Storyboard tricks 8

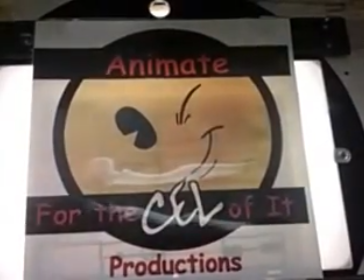Hi guys, here's another storyboard tip that I hope that helps. Today we're going to talk about the language of composition.
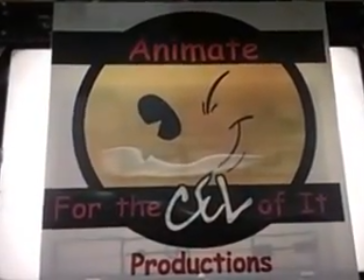And one of the things that we have in composition is the language of line. So let's see here.
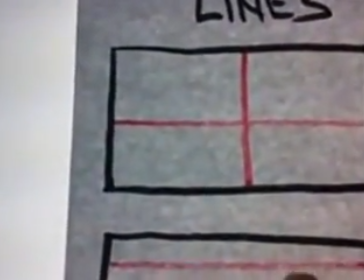We have, in this composition, the division of the board is divided straight in half.
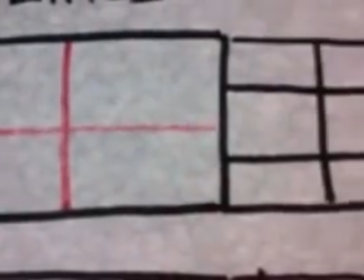We try to avoid that because it's kind of a boring composition. It's usually a better idea to divide it up into thirds.
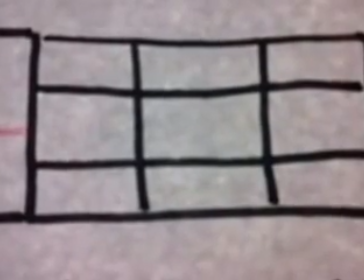Now understand that this thirds grid is not the end-all be-all. It's just a launching pad.
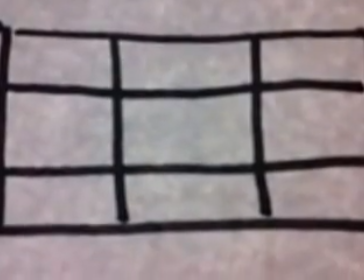It's up to you as an artist to explore a variety of different composition layouts, but it tends to be a safe one for most beginners.
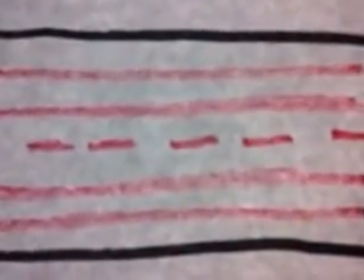Also try to avoid dividing your subject into nice, even space within the composition.
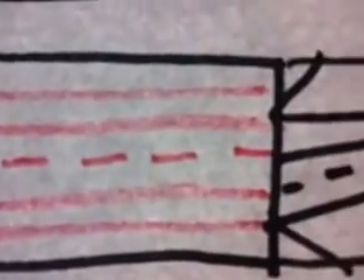Thirds tends to work pretty good on this one.
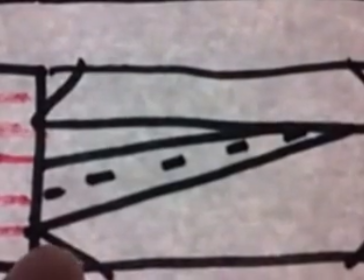You'll notice in this one, we divided it up into thirds, but also I've added these lines here where we're keeping us out of the corners so that our view doesn't run right off the page.
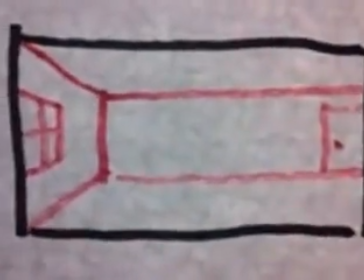Let's say you have a room and you're laying it out.
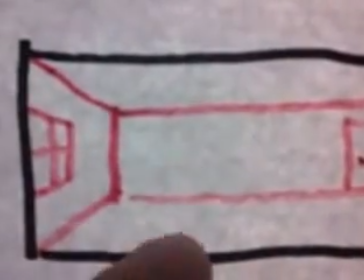Try to avoid having your lines go right out the corner of your composition and your shapes being open.
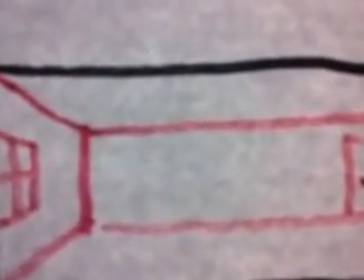The window's open, the door's open, and these are pretty parallel to the panel.
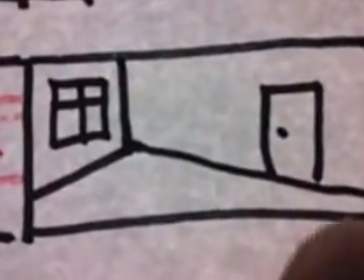Instead, try to do more of an angled shot while you're closing your window and closing your door.
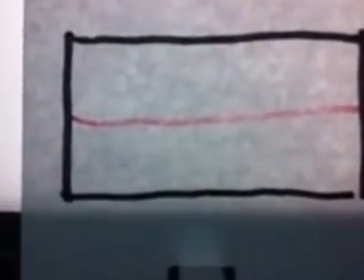In this one, we divided it right in half. If you're really insistent on dividing things right in half, try to give a little variation to it.
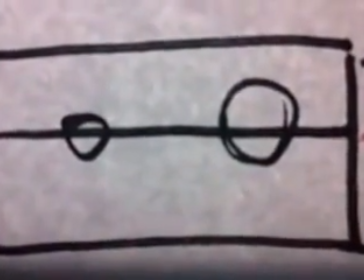You'll notice it's the same shape, but a different size, and also divide nicely in thirds.
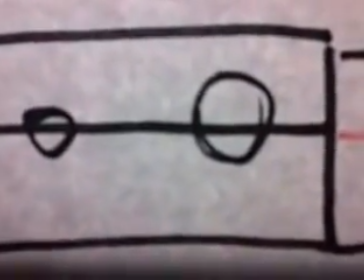A little bit awkward in that one too.
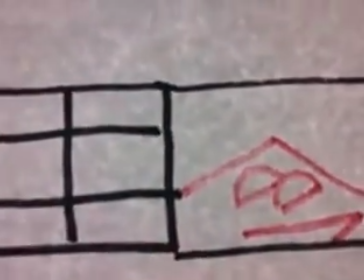Now, I looked at a friend's composition today, and it was something similar to this.
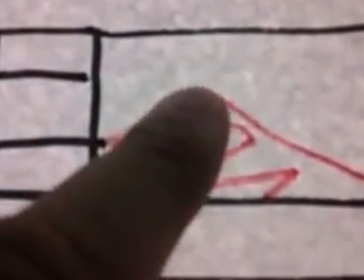And you'll notice that subconsciously, he had allowed the edge of the table to run right out of the picture frame,
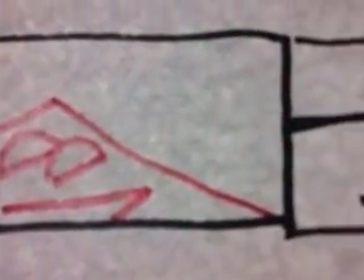which allowed the viewer to leave the picture frame. Now, I suggested to him to lower his horizon line and add a little bit of overlapping shapes,
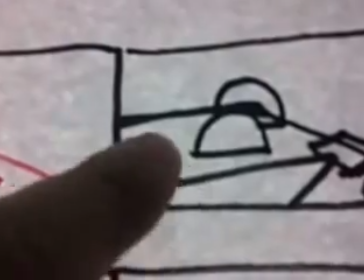because this will help us keep the composition within the picture frame.
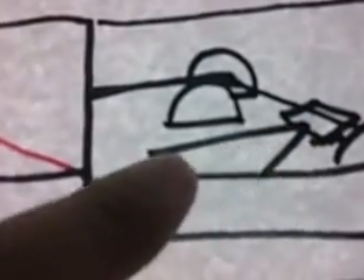We tend to have a nice triangle here where we're constantly bouncing around.
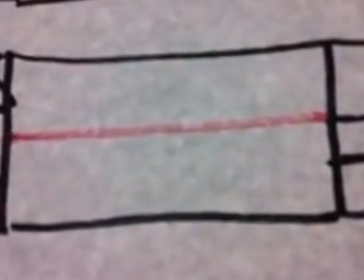Again, if you really love dividing it in half, you can do that, but also try to add a little bit of pizzazz to it.
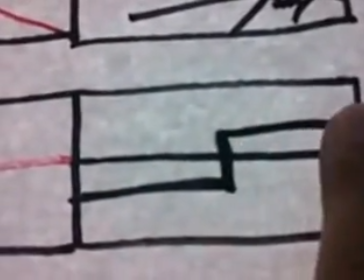You'll notice here it's divided in half, but also added this line to just keep it a little bit off kilter.
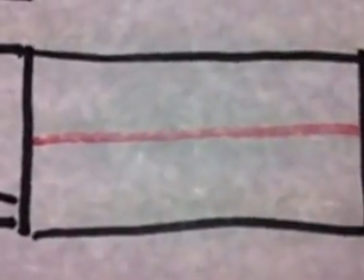And again, if you're really hell-bent on dividing it in half, here's another thing you can do.
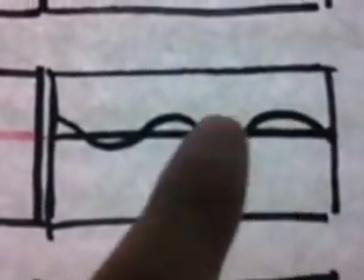You can add a little bit of a wiggly line over it. It makes it more interesting as we're dividing up the composition.
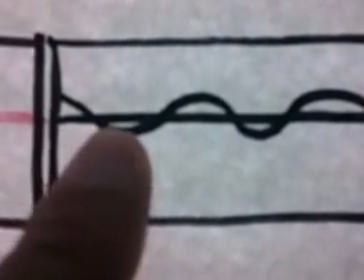But again, try not to make your horizon line smack in the middle or your mountain range smack in the middle.
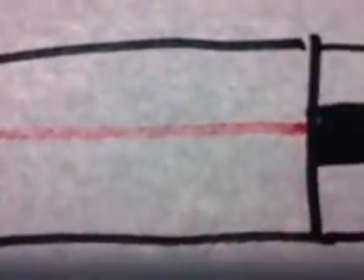Again, if you must insist on dividing your composition in half, try adding some heavier elements on the outside.
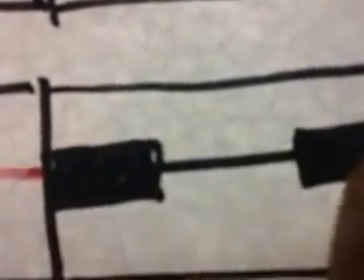Again, dividing it in thirds, but yet keeping it kind of interesting as a composition.
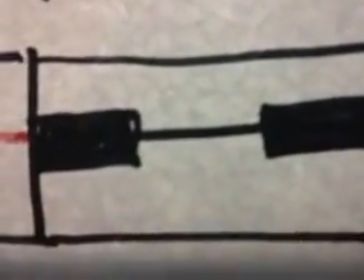I hope this tip helps.